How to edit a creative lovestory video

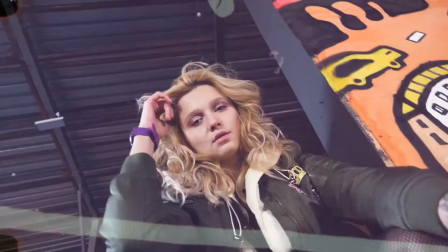[0:07] my hands to you. Life like, this is what your life like. Try to live your life right.
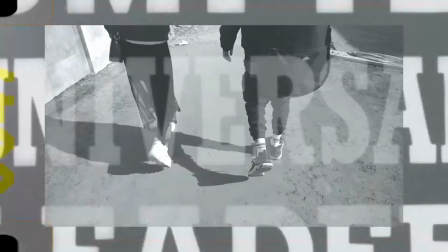[0:12] People really know you push your buttons like type right. This is like a movie, but it's really very lifelike.
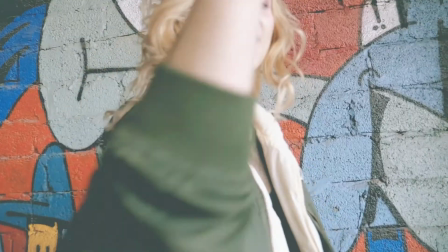[0:18] Every single night, right? Every single fight, right? I was looking at the gram and I don't even like lights.
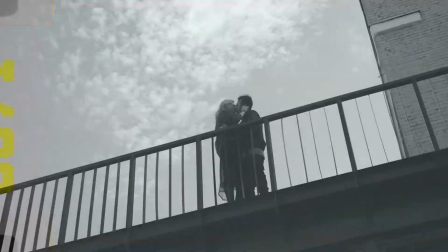[0:23] I was screaming at my daddy, told me it ain't Christ-like. I was screaming at the referee, just like Mike.
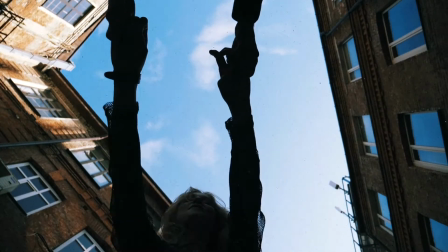[0:28] Looking for a bright light. Seagull, what your life like? Riding on a white bike, feeling like a sight bike.
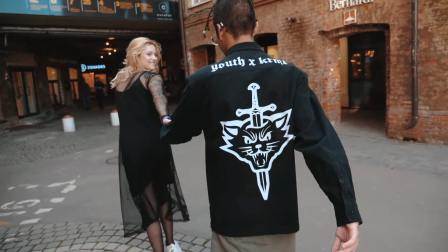[0:34] Pressing on the gas, supernova for a night light. Dreaming at my dad and he told me it ain't Christ-like.
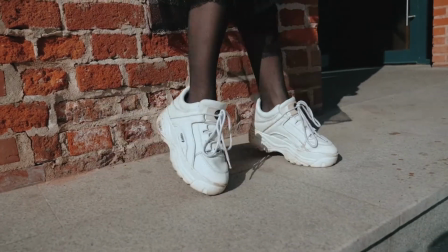[0:39] But nobody never tell you when you're being like Christ. Only ever seeing me, only when they needin' me.
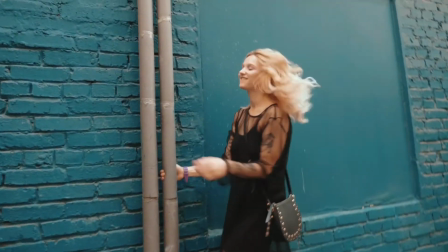[0:44] Like if Tyler Perry made a movie for BT, searching for a deity. Now you wanna see it free, now you wanna see it free.
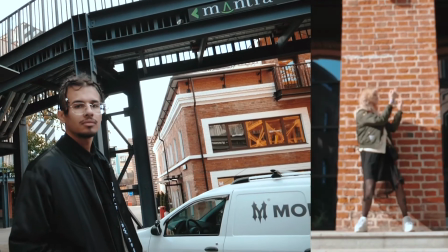[0:51] Let you see it 3 apiece. Tell me what your life like. Turn it down, I'm doing good. I try to talk to my dad, give him some advice.
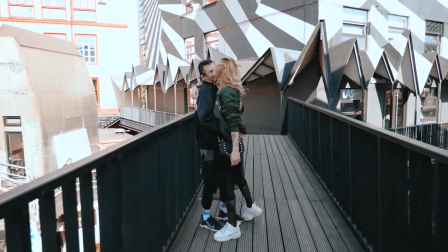[0:58] He starts spazzing on me. I start spazzing back. He said, that ain't Christ-like. I said, ah!
Hi everyone, I'm a member of Nitsky Studio team. You have just watched our love story video. Now let's look at how we created it.
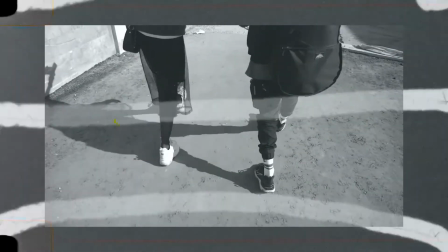[1:19]
80% of the job is about editing. To do great videos, we use the Blendask Master Collection package.
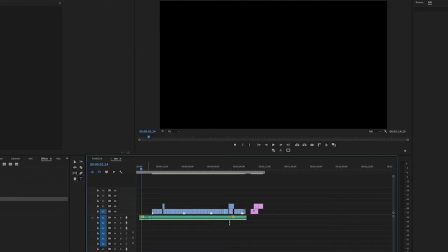[1:27]
Link is in the description. First of all, we put all the necessary clips on the timeline.
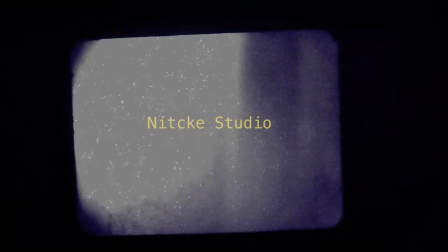[1:34]
Your intro should always be interesting enough to engage your clients from the start.
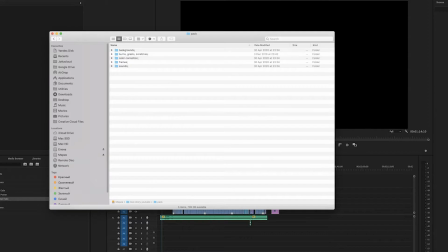[1:39]
To achieve this, we used back 5 and 5 scratch effects and apply all kinds of sound effects like vinyl and slide.
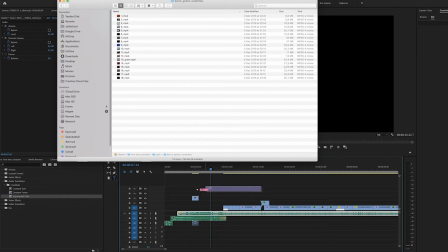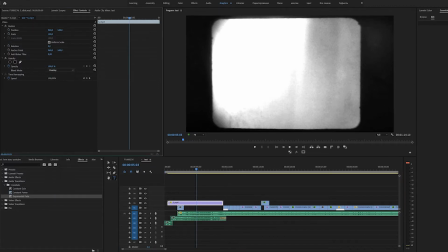[1:57]
When applying layers, you can mix different modes in the Effect Control panel, Blend modes.
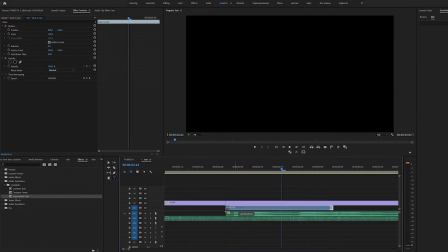[2:04]
In our case, we used the overlay mode to simulate the screen for old movies.
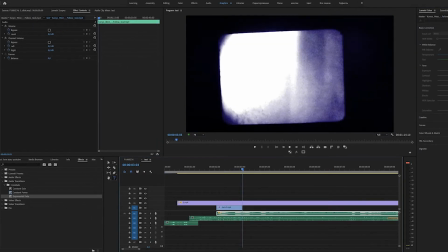[2:10]
If the effect is short, duplicate it the required number of times.
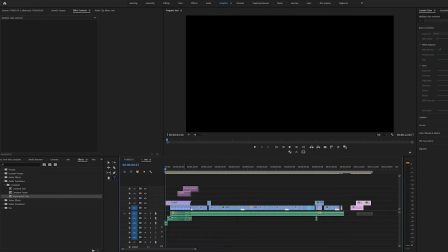[2:16]
We also add interesting titles with the proper color combination.
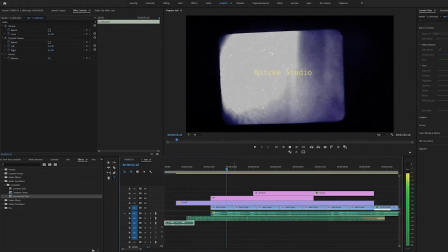[2:21]
For example, yellow and black always look beautiful together.
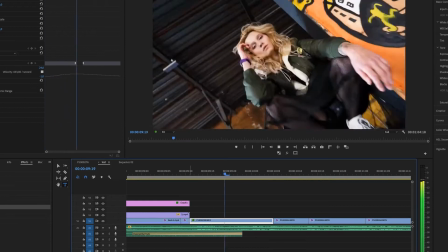[2:26]
On clips with unusual movement, we applied time remapping.
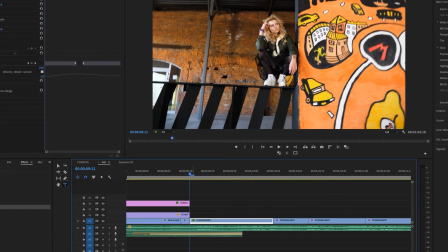[2:31]
You can learn about it in our previous video. And interesting light leaks.
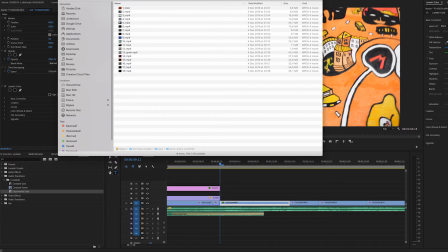[2:36]
We chose a light leak with translucent doodles.
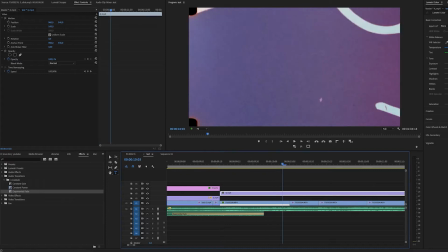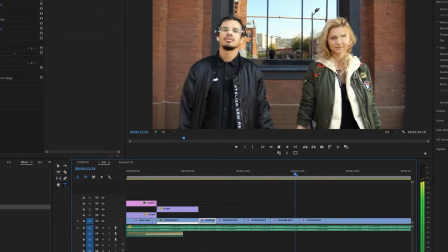[2:48]
To diversify long camera passes, you can use jump cuts.
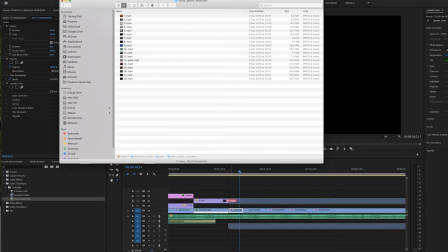[2:56]
We apply the grain through the different modes so that the video sequence doesn't look stark.
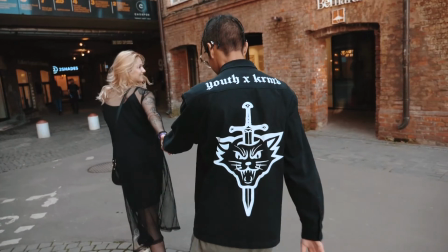[3:04]
We often leave some clips without effects, so we don't overload the video.
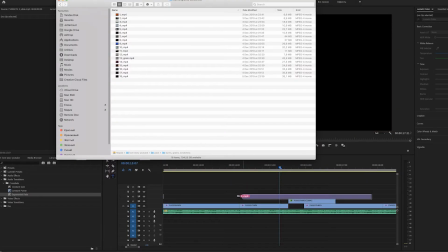[3:10]
It is always possible and sometimes necessary to improve shots that are not quite interesting.
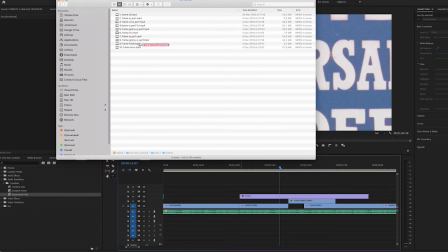[3:16]
To do this, we apply a frame number 3 and a light leak with doodles.
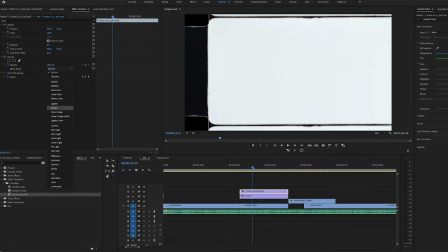[3:21]
We always add the necessary modes and put a negative scale on the main frame in the Effect Controls, Motion panel, Scale.
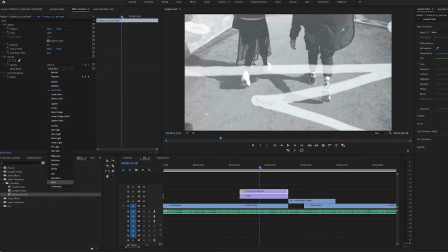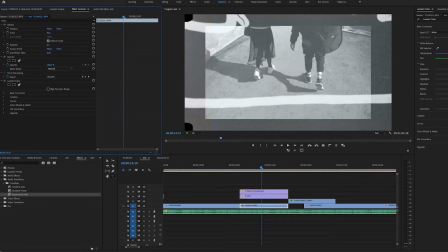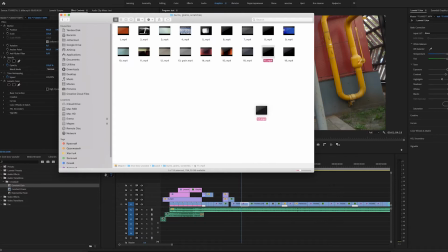[3:44]
Frames with interesting content are highlighted with color.
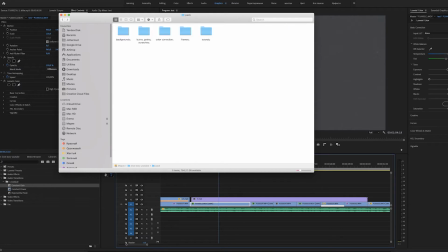[3:47]
We use a low transparency frame in luminosity mode and then discolor it by adding grain in lighten mode.
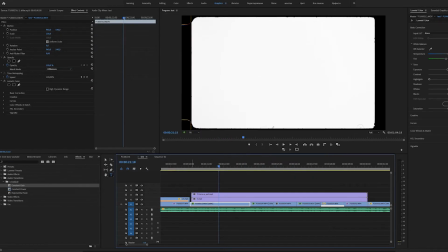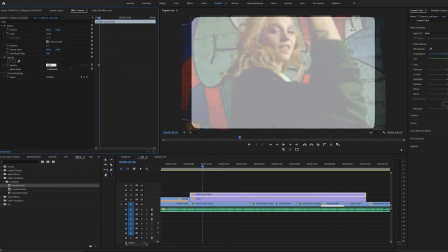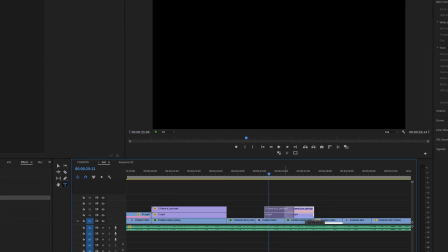[4:11]
You can copy previous effects on creative frames.